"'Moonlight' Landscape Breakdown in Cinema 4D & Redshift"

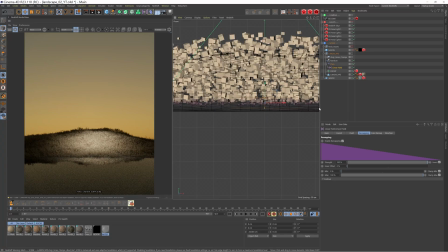So anything past this bottom line here is going to be completely killed off.
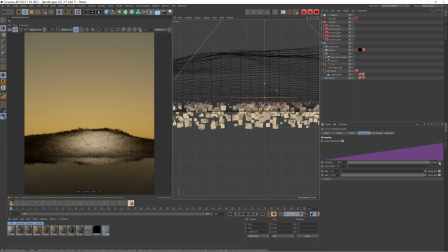And I inverted the remapping because otherwise all the ones above this line get killed.
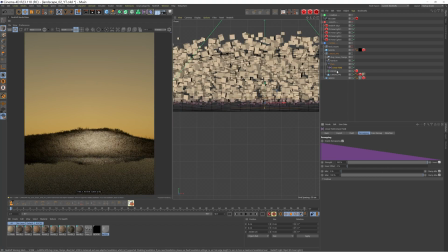So yeah, just make sure to invert that and you should be good to go. But yeah, that essentially is how I scatter those grass clumps.
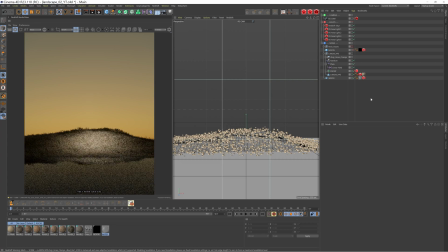And I use pretty much the same technique across most of my landscape scenes. Obviously I'll use different objects, but the principles are the same. I'll use a matrix scatter, add a random effector to just randomize it a bit,
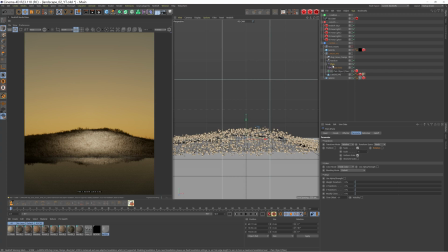and then sometimes use a plane or a shader effector you could use as well to like kind of affect different areas of your scattering. Maybe let me know in the comments section down below if you want me to do a more in-depth tutorial on how I do scattering,
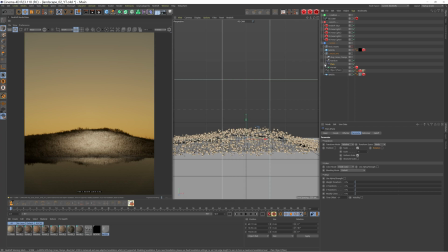but that basically is the general technique I use. So let's just enable the rock assets and the moon.
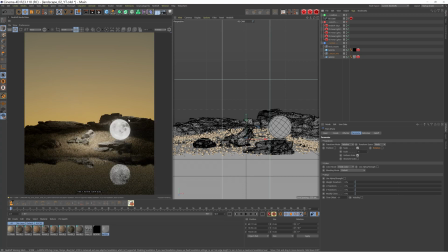Not really much for me to talk about in terms of these. The rock assets are from Quixel Megascans.
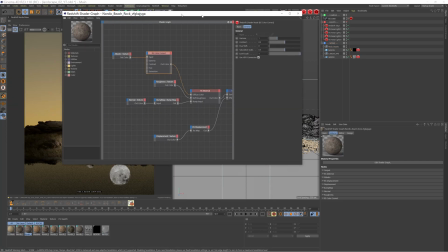I did adjust some of the textures using like color correct, just so they kind of all matched each other.
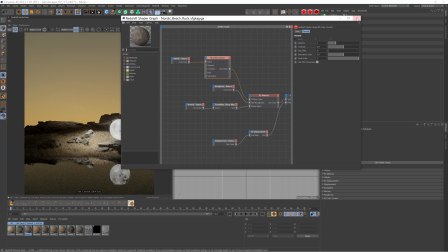Some were really warm, some were quite desaturated, so I did play with those ever so slightly. This one I used a color layer just to inject a bit of warmth by multiplying the texture on top.
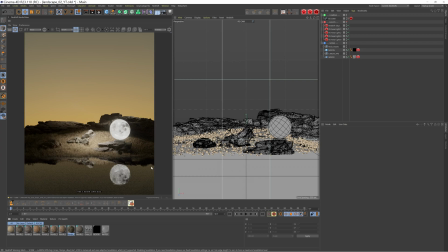So yeah, not really much going on there. A few little tweaks to the materials, but nothing serious.
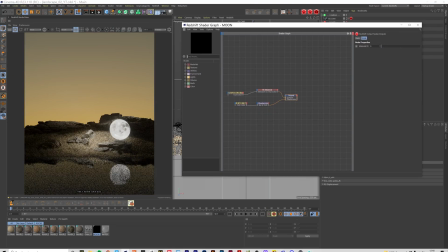The moon texture is actually from the NASA website.
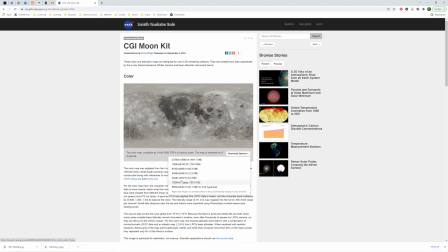So they have a CGI moon kit, super, super high res if you want to. I think I just downloaded the 2K version, but they have the color texture and the displacement.
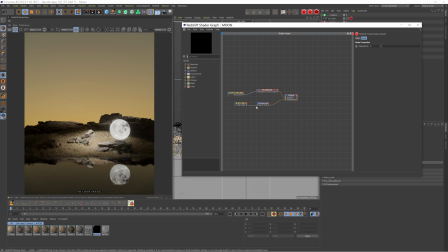I'm pretty sure this is where everyone uses their moon textures from. But yeah, just plug this into the emission color. This allows us to basically just get the texture without lighting really affecting it. I've got very low reflection, but to be honest, it's not making any difference. So you could turn that off if you really wanted to.
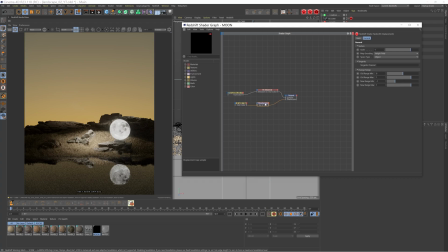And then I've plugged the displacement into the displacement node and then into the displacement on the output.
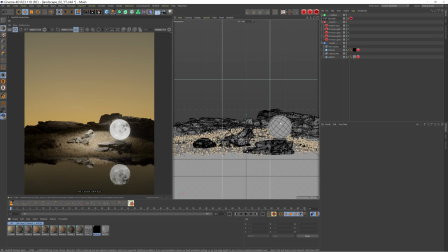And that pretty much is that. So I suppose the main thing you're all here for is the lighting. So let's have a little run through that. Let's just disable everything.
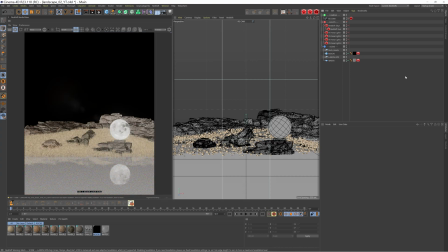You can see our render is looking beautiful now. But let's just enable the sky and the sun.
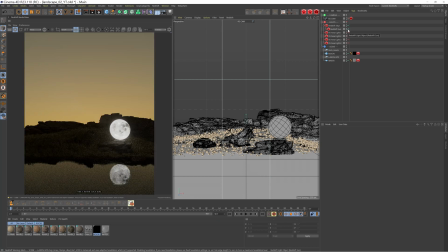So this really isn't adding much to the scene in terms of lighting. All it's doing is adding this lovely warm backdrop, but it's not actually lighting any of the objects in the scene. That's not because I've excluded it from anything. You can see, you know, that's left at the default.
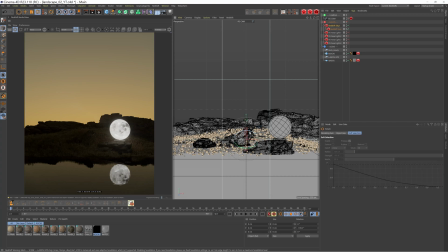It's just because the sun is so low, it's not actually in the sky to project any shadows or lighting.
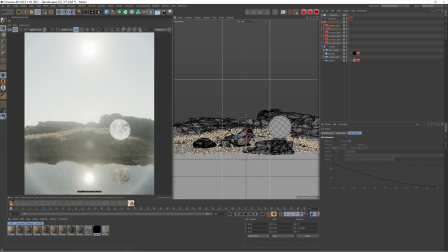So all I've done is taken the default sky. You can see the rotations are set to zero on H and B axis.
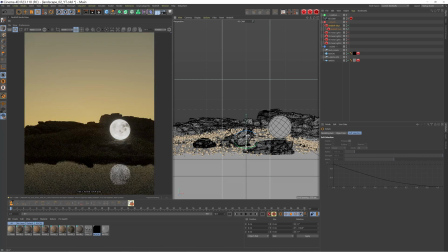But then I've just dragged it down. So it's like a sunset. The sun is below the horizon and we're getting this lovely warm feel.
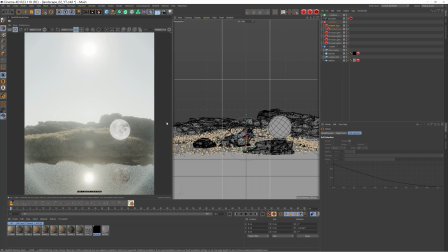Now there are a few settings I've adjusted to get this look. So let me just run through those. If I just undo it back to the point. There we go.
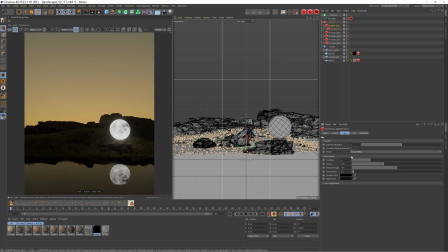Cool. So let's have a little look through here. So turbidity set to 2. I think the default is 1, but I'm not entirely sure. Essentially, this is going to add more warmth from the sun.
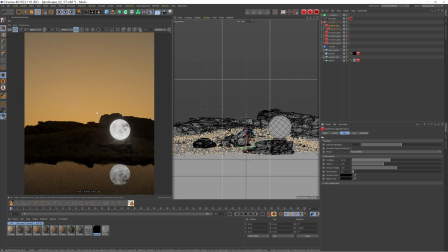So you can see if I crank this up, we're really getting that glow and that warmth come from the sun, and it's making the sky very warm, very orange, which, you know, is quite nice.
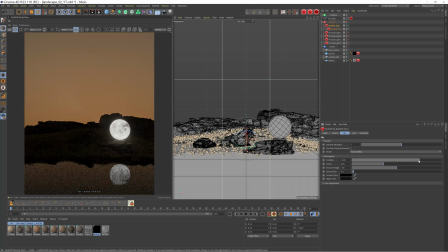If you go too far, it's going to kind of flatten it out, the color, and make it quite dull. So there is a fine line to, you know, the way you want to push it. On the other side, if I go to really low, you know, all the warmth is being zapped out of the sky. The sun isn't really outputting much, and we're getting this quite mellow sky.
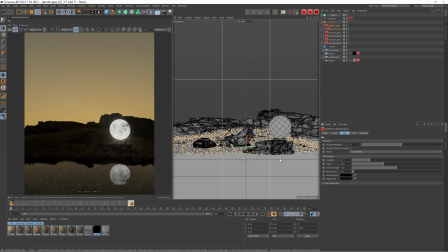So put that at 2, I found that was quite a nice middle ground for the sky, gave me a nice look. I then decrease the height of the horizon.
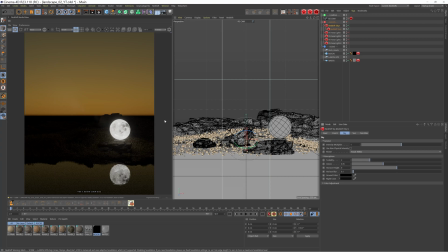If I have that set to the default 0, you can see that horizon line is just floating in the middle of the sky, which, you know, obviously isn't the look we want to go for.